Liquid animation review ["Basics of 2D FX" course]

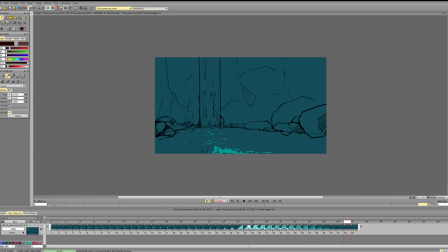0:00 Hi Alessandro, and let's break down your water animation. So the overall motion and timing seem pretty good. So let's focus on the design for this one. The design and the physics.
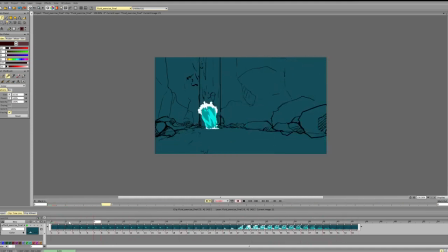0:18 So the timing and the form seems pretty nice. The perspective reads. So if we are talking about the design aspect of it, one thing that I want to discuss is the splash itself.
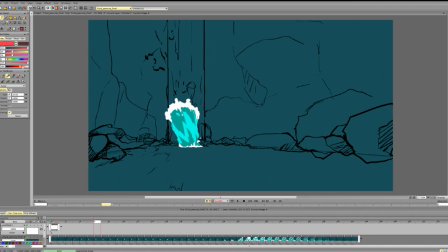0:36 So right now the scene with the splash is that it's basically just a rectangle. So you can see that I have this kind of form, which is essentially a rectangle, and it doesn't have a lot to it.
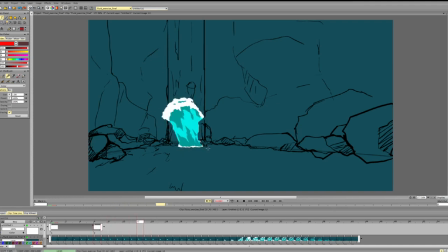0:55 And we use it for quite a while. Then we have a few frames with more interesting form, and then we transition. So it would be nice to have a bit more difference and variety in the form.
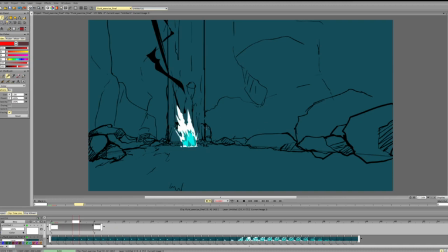1:14 So here, this form looks okay. We can definitely push it more and make sure that our edges support the motion.
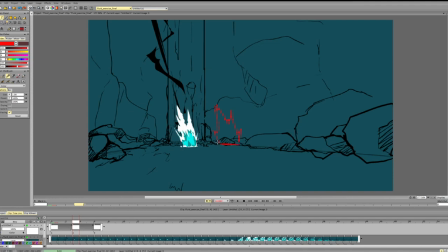1:33 Can go for something like this for more realistic splash, or we can keep this scene but straighten some of the edges. For the internal scene, this works fine.
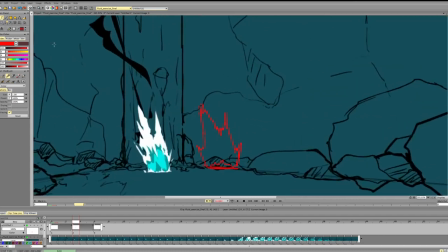1:51 One thing that it lacks is that it doesn't support direction that well. Let's see if we can change it up a bit so that it works a bit better.
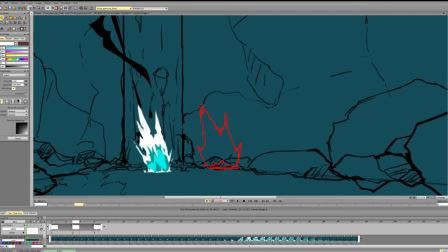Some elements to unify it a bit, because otherwise it's equally broken up. So we have a lot of spikes, and each spike is an individual piece.
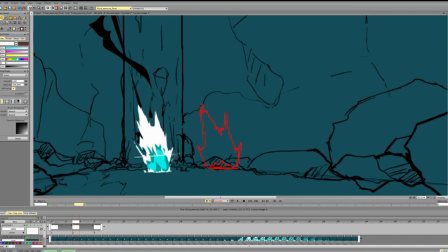2:28 You can also notice that this stuff is on the same line, which also makes the design a bit more repetitive.
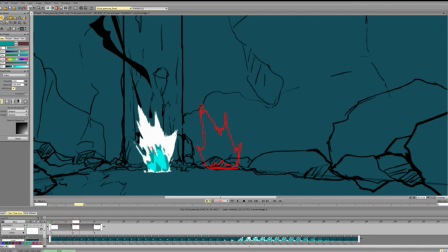2:42 Let's see, can we do something here? Let's see if we can unify it a bit. Maybe add some particles, because the splash usually breaks out at the top quite fast with these kind of splashes.
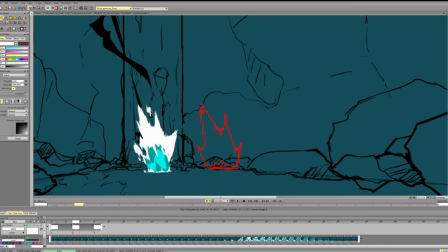3:01 And particles really help to sell the speed of these huge splashes.
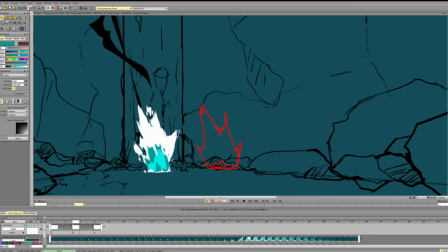3:19 Again, let's make sure that the bottom part also has variety and that we don't make it too symmetrical. We don't make it into a symmetrical
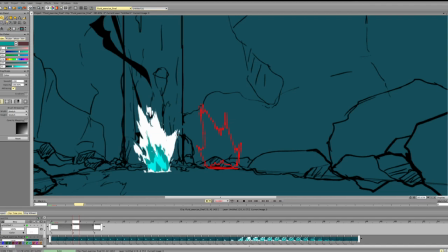3:32 cube or rectangle in this case. So let's try to break it up a bit. Maybe there are
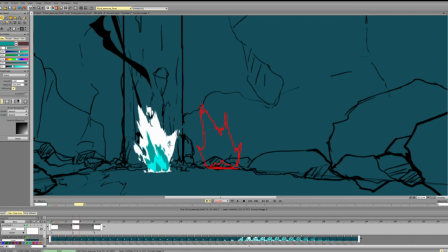3:49 some color here. And maybe we can connect it in some places so that the bottom part doesn't seem too symmetrical either.
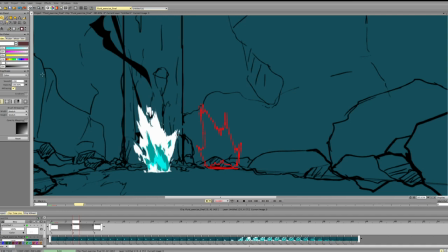4:10 So for example, something like this, you can compare it and you see that it adds a lot to the design of the effect. It helps us unify it, it helps us sell the speed and the motion,
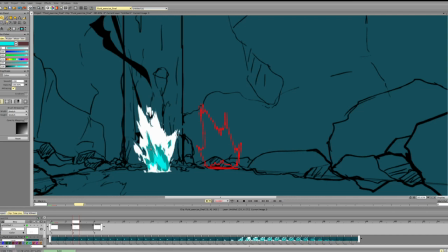4:31 and that's very important.
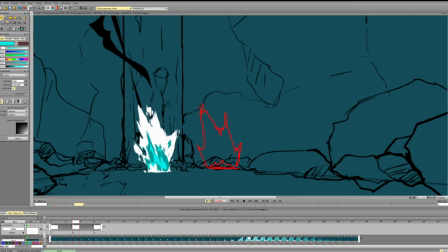And just adding some particles and some breakup. so that we have medium, big and small shapes. So for example, now we have these.
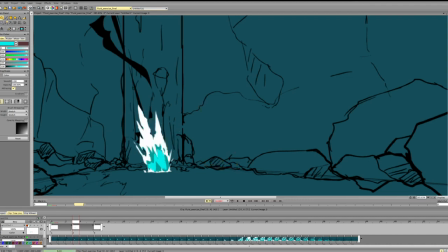5:08 This is a bit more complex, a bit more varied. So we can do the same for other frames. So overall, I like the internal detail.
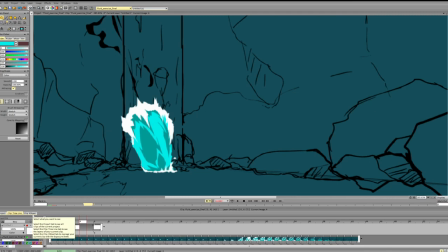5:23 One thing is that again, we have this kind of rectangular form. We don't have a lot of volume because we don't see the other side and we don't get a lot of forms wrapping around the surface.
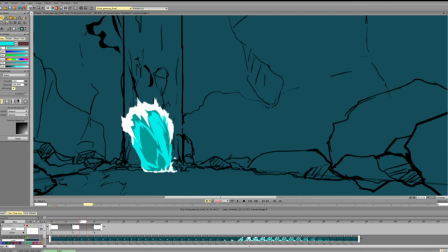5:38 So we have some, but not that many. And again, we have everything basically at the same level, quite symmetrically placed, breaking it up into similarly sized parts.
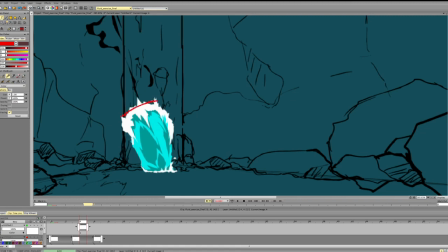5:54 So that's one thing that we can definitely improve. So we see we're getting this stuff and it's breaking it up into equal parts. This stuff is also quite on a similar level.
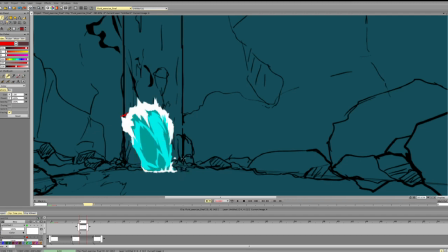6:07 So we get a very symmetrical, a very boxy design. So breaking it up would definitely help.
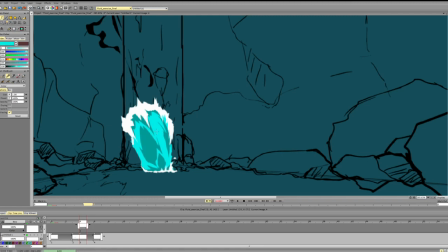And if you want to show the volume, more of the volume, it would be nice to have some indication of the other side.
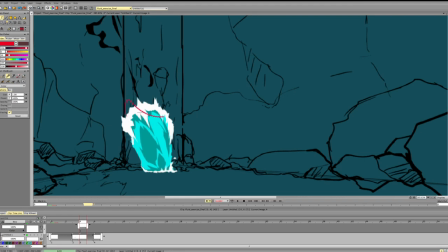6:38 So how is it positioned in space? Maybe there is, for example, this part that is in front.
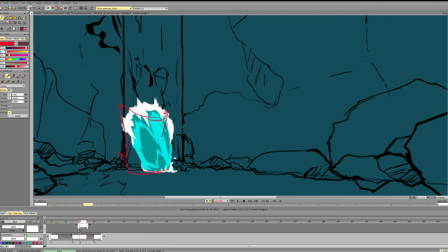6:54 You can maybe add something to indicate the bottom part and make it less symmetrical. Maybe we can add some form to break up the bottom part.
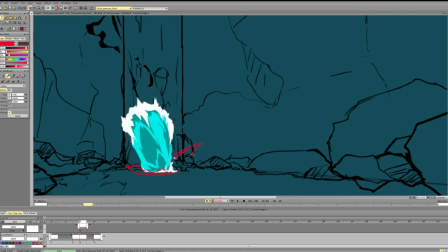So you see, we're just adding an element and it's already helping the form, helping us sell the motion.
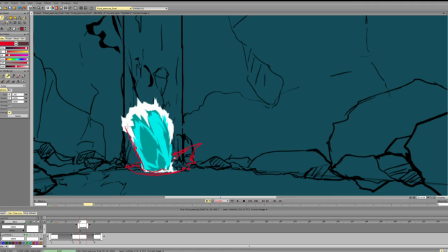7:32 And if we are keeping this kind of form again, we can think of a way to make sure that it doesn't become too symmetrical. So for example, this side is in front and this side is in the back.
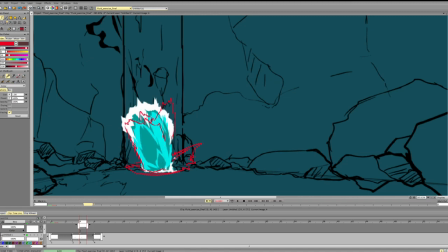7:51 We can add some kind of elements here. And then we get a better indication of how it works in space. So it doesn't work as a flat plane anymore, it has some depth to it.